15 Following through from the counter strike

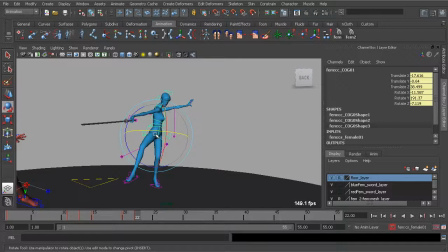[4:14]
I'll rotate it a little bit more to her left so we get a good transition from the previous pose again to this landing.
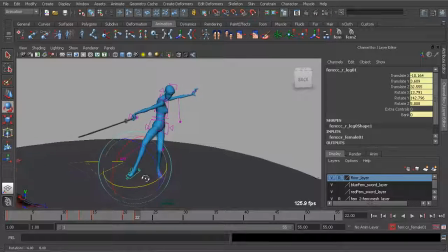[4:31]
All right, now we can have the right foot swing around also.
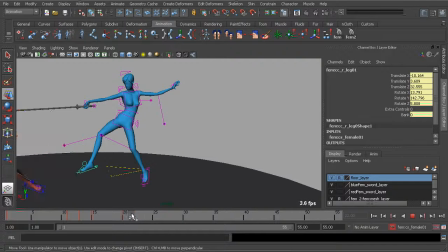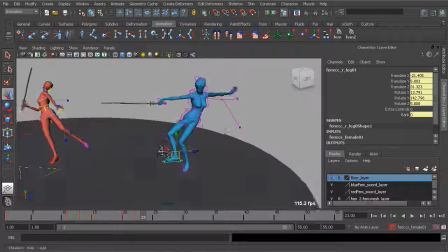[4:43]
So what we'll do here is kind of have that swing and also touch the surface.
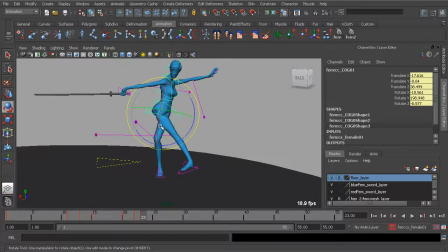[4:53]
That means is we'll need to go back to our center of gravity and twist that around just a bit more.
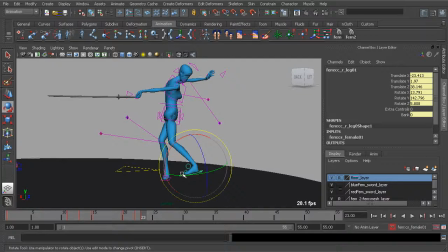And I'll go ahead and have the foot control rest on the floor. Let's make sure this is on frame 22.
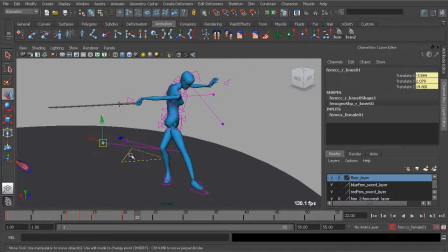[5:24]
All right, you can see the knees need some work, so let's go ahead and swing them around.
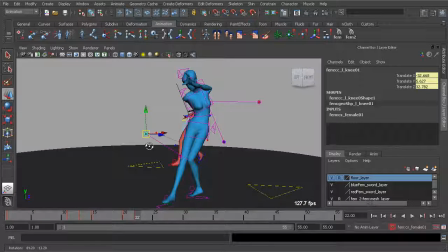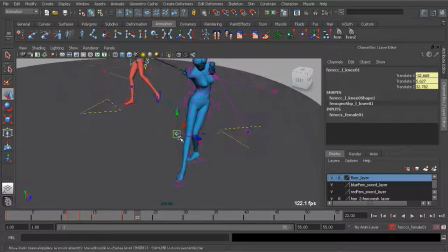[5:34]
Okay, great.
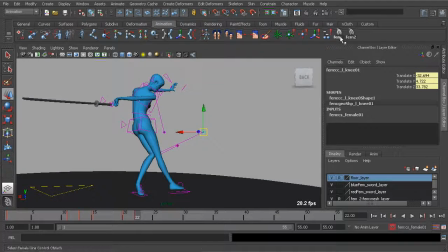[5:40]
And now, going back to all of her controls, let's go ahead and deselect the feet.
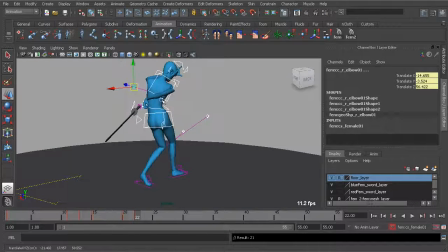[5:49]
And just work on keeping our balance on this landing.
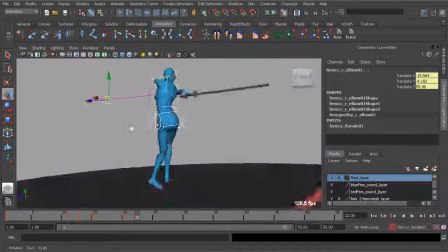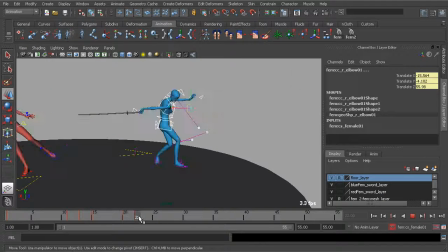[5:58]
Okay, great. Looks really nice.
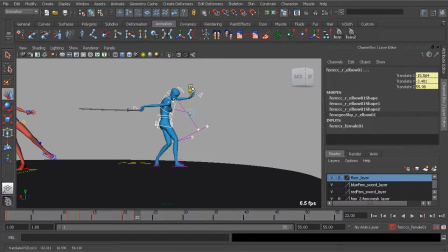[6:03]
Might want to translate her up a bit more, but not too much. So that's pretty good.
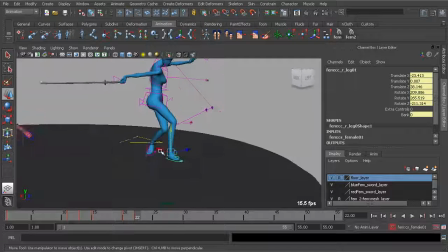[6:12]
Taking a look at the right foot, might want to kind of bring that forward in the Z-axis a bit more.
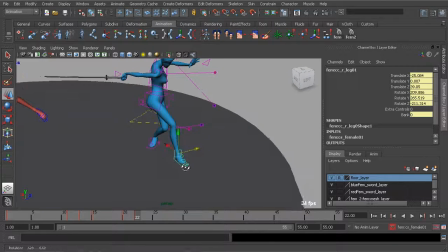[6:19]
And in the X-axis.
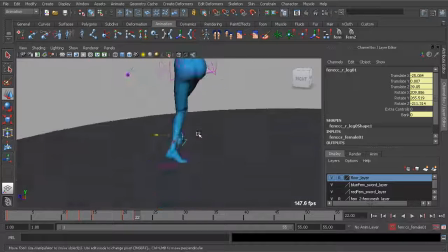[6:25]
And now we can grab her
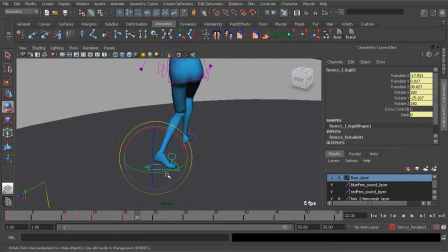[6:30]
left foot control, kind of swing that around just a bit more.
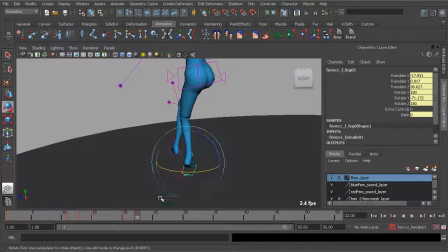[6:37]
Kind of twisting that based off of the position of her body.
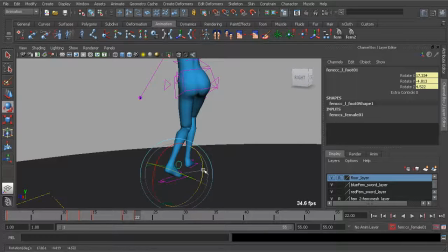[6:41]
We'll grab her foot roll control and tweak that
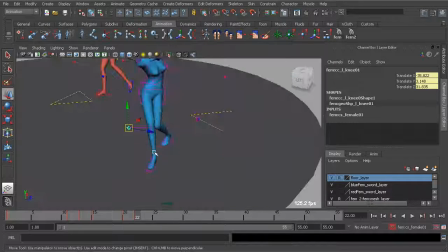[6:48]
just to make sure her ankle is not broken. And then we can start to tweak the knees. We're just about finished with this pose, believe it or not.
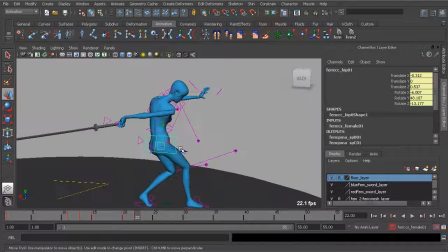[6:55]
We'll need to consider the twisting action that would happen here.
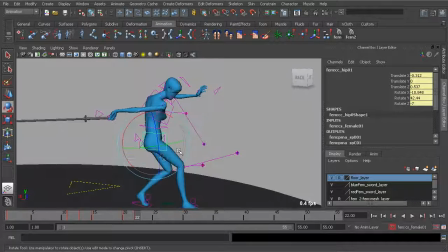[7:01]
So let's go ahead and tweak her hips first, just to have a better position in her lower body.
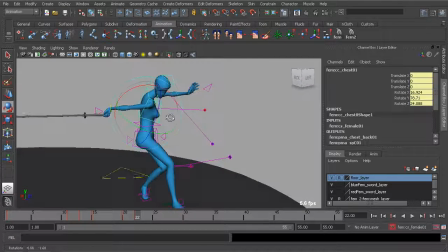[7:15]
But now for the chest, we're going to want to have that rotate back.
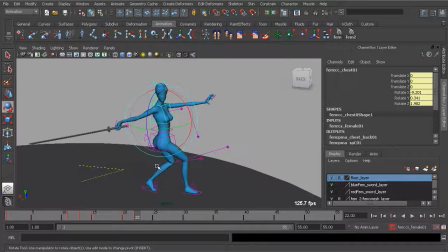[7:23]
So we have some nice follow through action in the chest as she starts to swing around to her final pose.
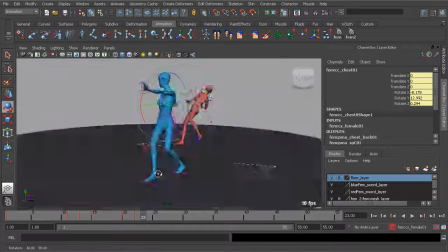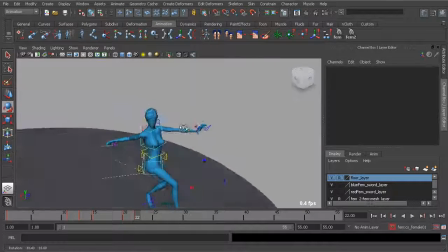[7:39]
Okay, great. So what I'd like to do here,
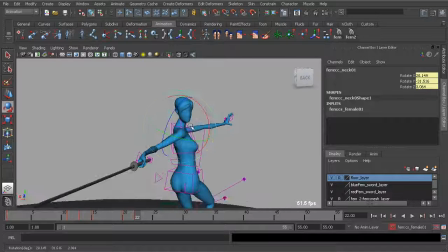[7:47]
just twisting her chest just a little bit more, is consider the follow through in the neck and head, so we can kind of have that twist back,
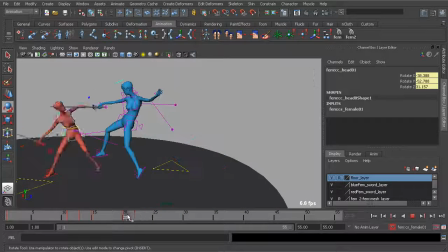[7:56]
almost as if she's still looking at the target. Great.
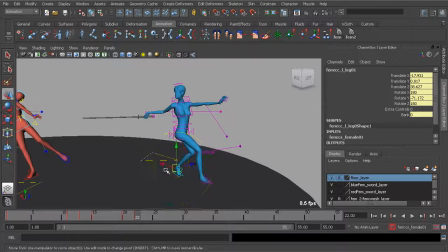[8:04]
Going back to the left foot, I'd like to open up her stance a bit more, again,
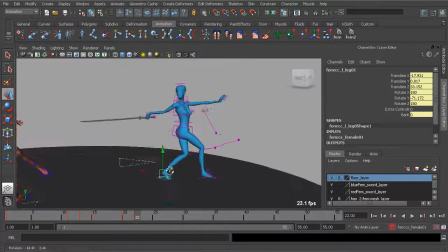[8:09]
to keep her balanced, so we can go ahead and translate that back in the Z-axis and also the X. And then tweak the position of her knee.